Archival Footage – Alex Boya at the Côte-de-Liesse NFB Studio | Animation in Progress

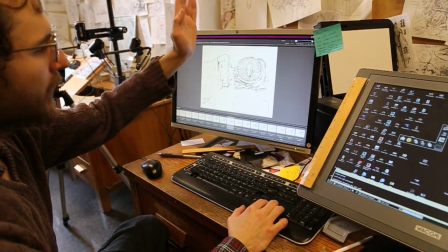497s
It's all of a sudden it went from looking at the ceiling to looking towards us.
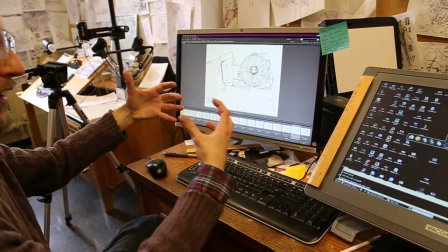504s
So in a way
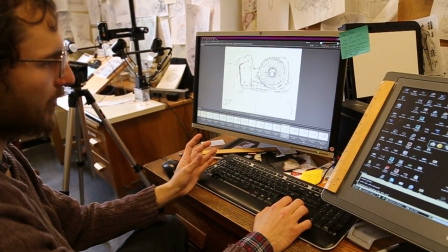507s
that doesn't have to be too explicit, because logically in the film, this is metal.
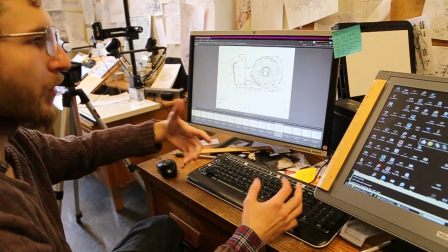514s
It's a solid shape that isn't supposed to be moving around and everything.
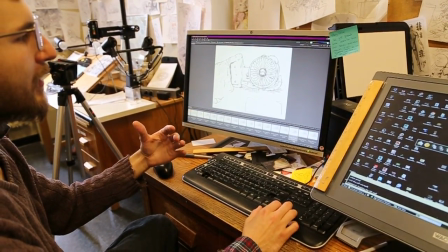517s
I'm trying to give an underlying impression that he is actually reasoning as well.
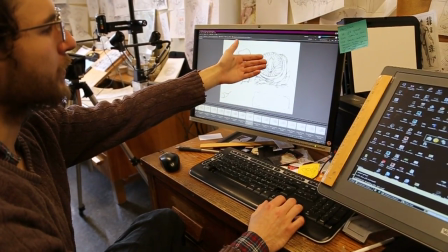527s
So when I'm working on this shape, it has to rotate, but at the same time, it also has to act.
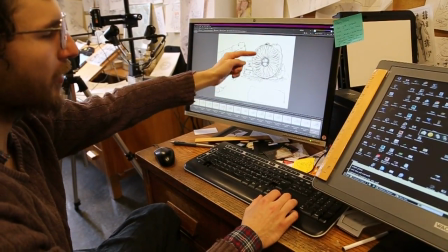534s
And all this in relation to the composition, because you also have very specific geometric shapes.
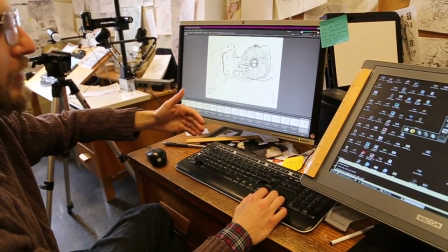539s
So this is a completely different
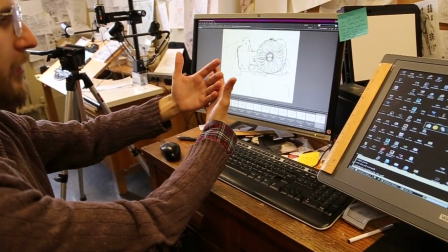545s
factor that intervenes into creating the best solution.
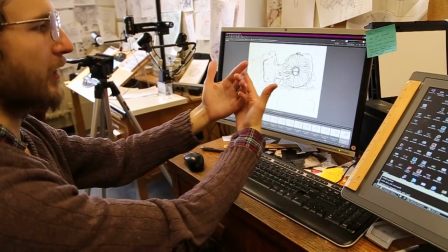552s
I have all these things I'm trying to
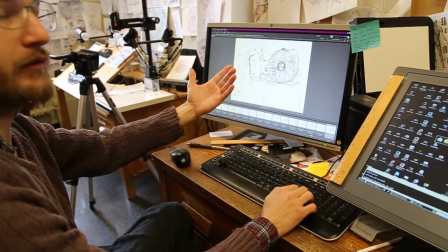556s
satisfy, because it's also supposed to have a narrative to it.
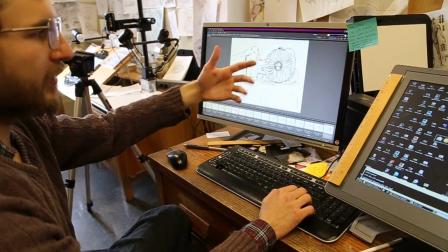561s
So this is answering to the narrative needs, the emotional needs of that scene,
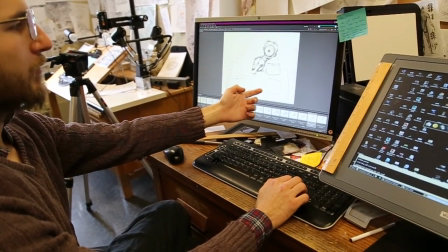567s
of having him look around, because this is the scene where the wife left him. Okay, so basically he's turning around, and then he's moving.
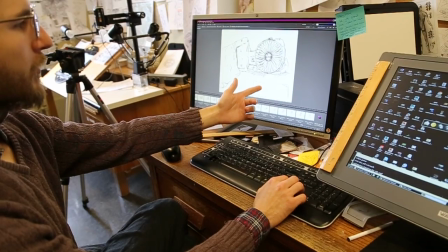575s
He gets up abruptly, and you start empathizing with that character, because he was supposed to be inanimate,
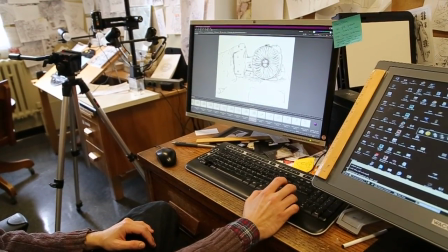582s
but he actually does care, if she leaves and stuff.
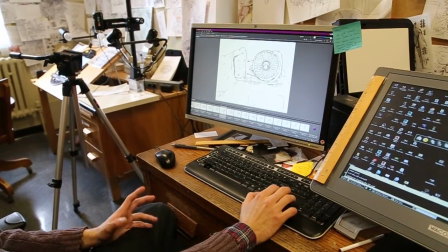586s
So it's all just I'm juggling with all these priorities in the same time for every single shot.
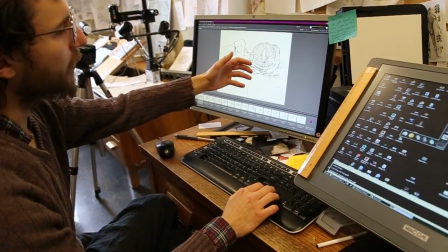593s
Then you also have for going back to the geometric logic of this,
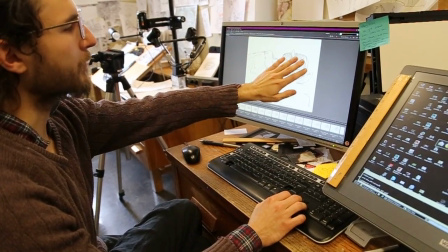601s
the rotation logic of this physical shape, then you have the body that is also following its own logic, you know, with the ear here
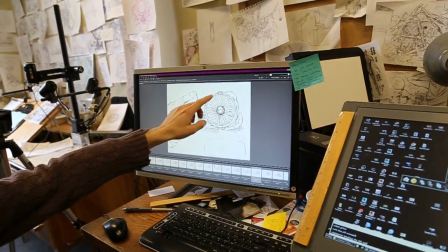611s
that is constantly just changing. You have this one that appears here, you know, you have this mimicry of
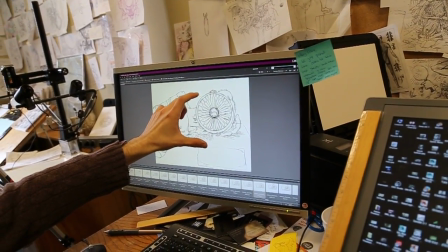620s
rotation once again that is, you know,
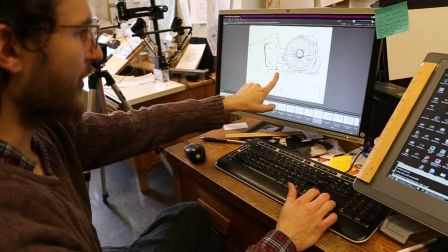624s
accentuated with some pressures on the cloth and the pillow, you know, the pillow here.
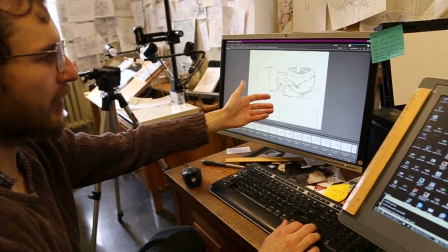630s
It's all, you need to think of all these things in the same time. So when he's rotating here, this pillow,
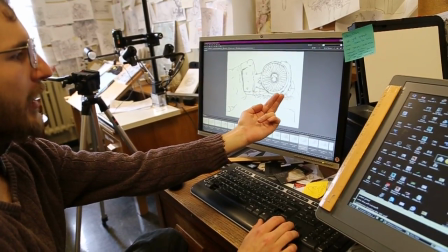636s
the interior of the pillow is squeezed out, so this is why this part is getting, you know, elevated, you know.
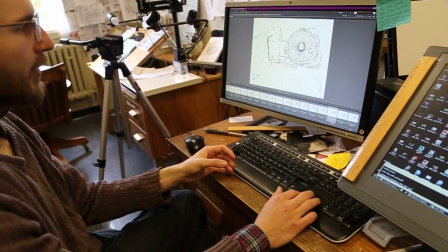644s
And after a while, so that I don't overwhelm my viewer, I do try to tone down things that aren't as necessary.
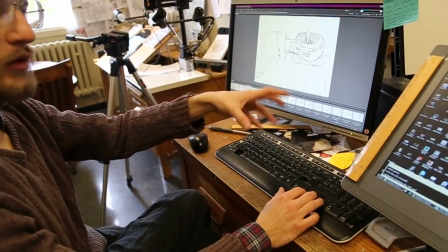652s
Going back to, you know, the focus, you know.
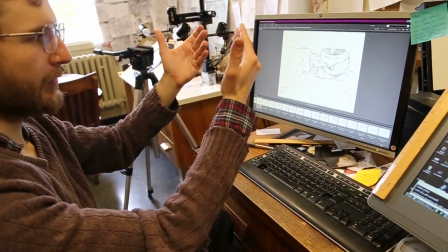655s
Although it's all hyper detailed and laid out in an objective way, I'm not trying to dictate what you're going to be looking at.
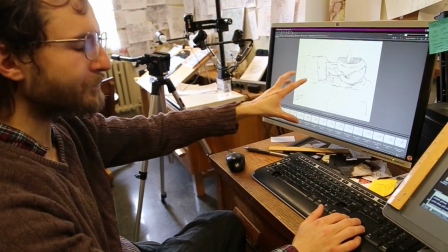662s
Every single part of it will be rendered fully.
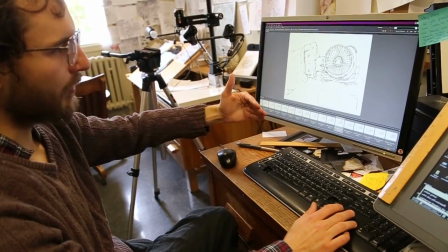666s
I do cut back on motion when it's not necessary, like here, for example.
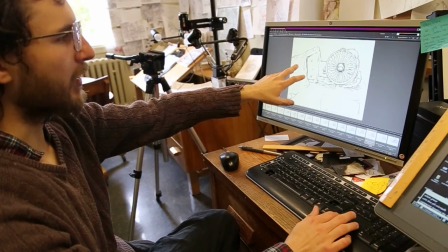673s
You know, because what I'm looking for here is,
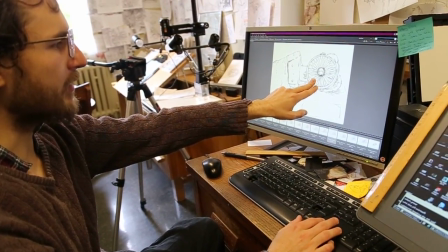676s
what I'm really trying to bring forward is this little piece of
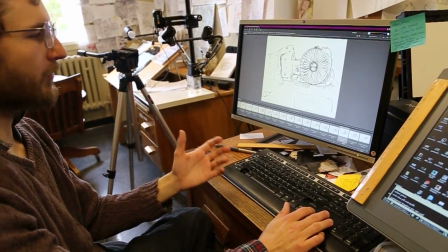685s
it's one of the few parts, one of the few scenes in the film where he is not indifferent.
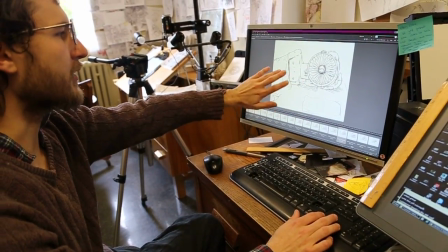690s
So this is extremely important, so I'm trying to put this on the back. So all this is in retrospect.
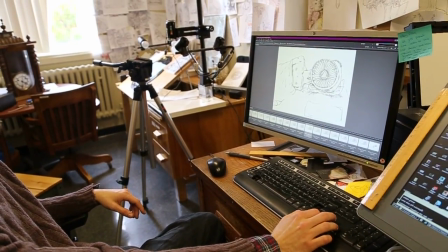696s
I wouldn't say all of this is
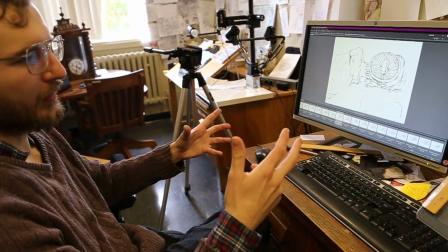698s
it's not really things that you think of in an articulated way when you're working, you know, but
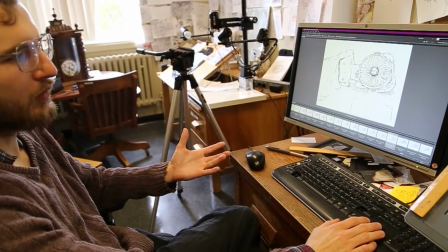708s
after a while, through intuition, you know what the next stage,
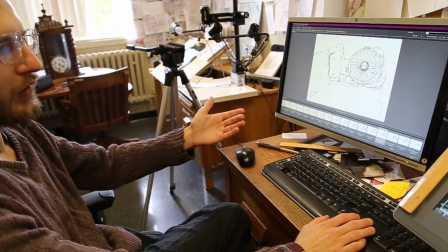713s
what's the next good decision frame by frame, you know.
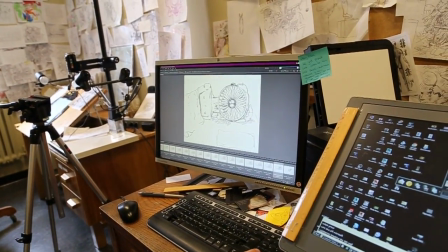718s
So this is just for this specific frame, but it's throughout you have it throughout the film, you know.
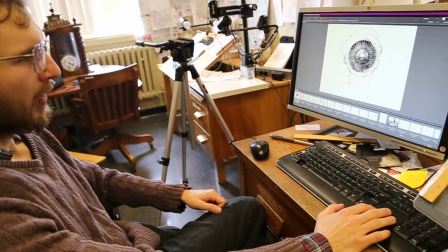727s
Yeah. Let's see if I have it somewhere else.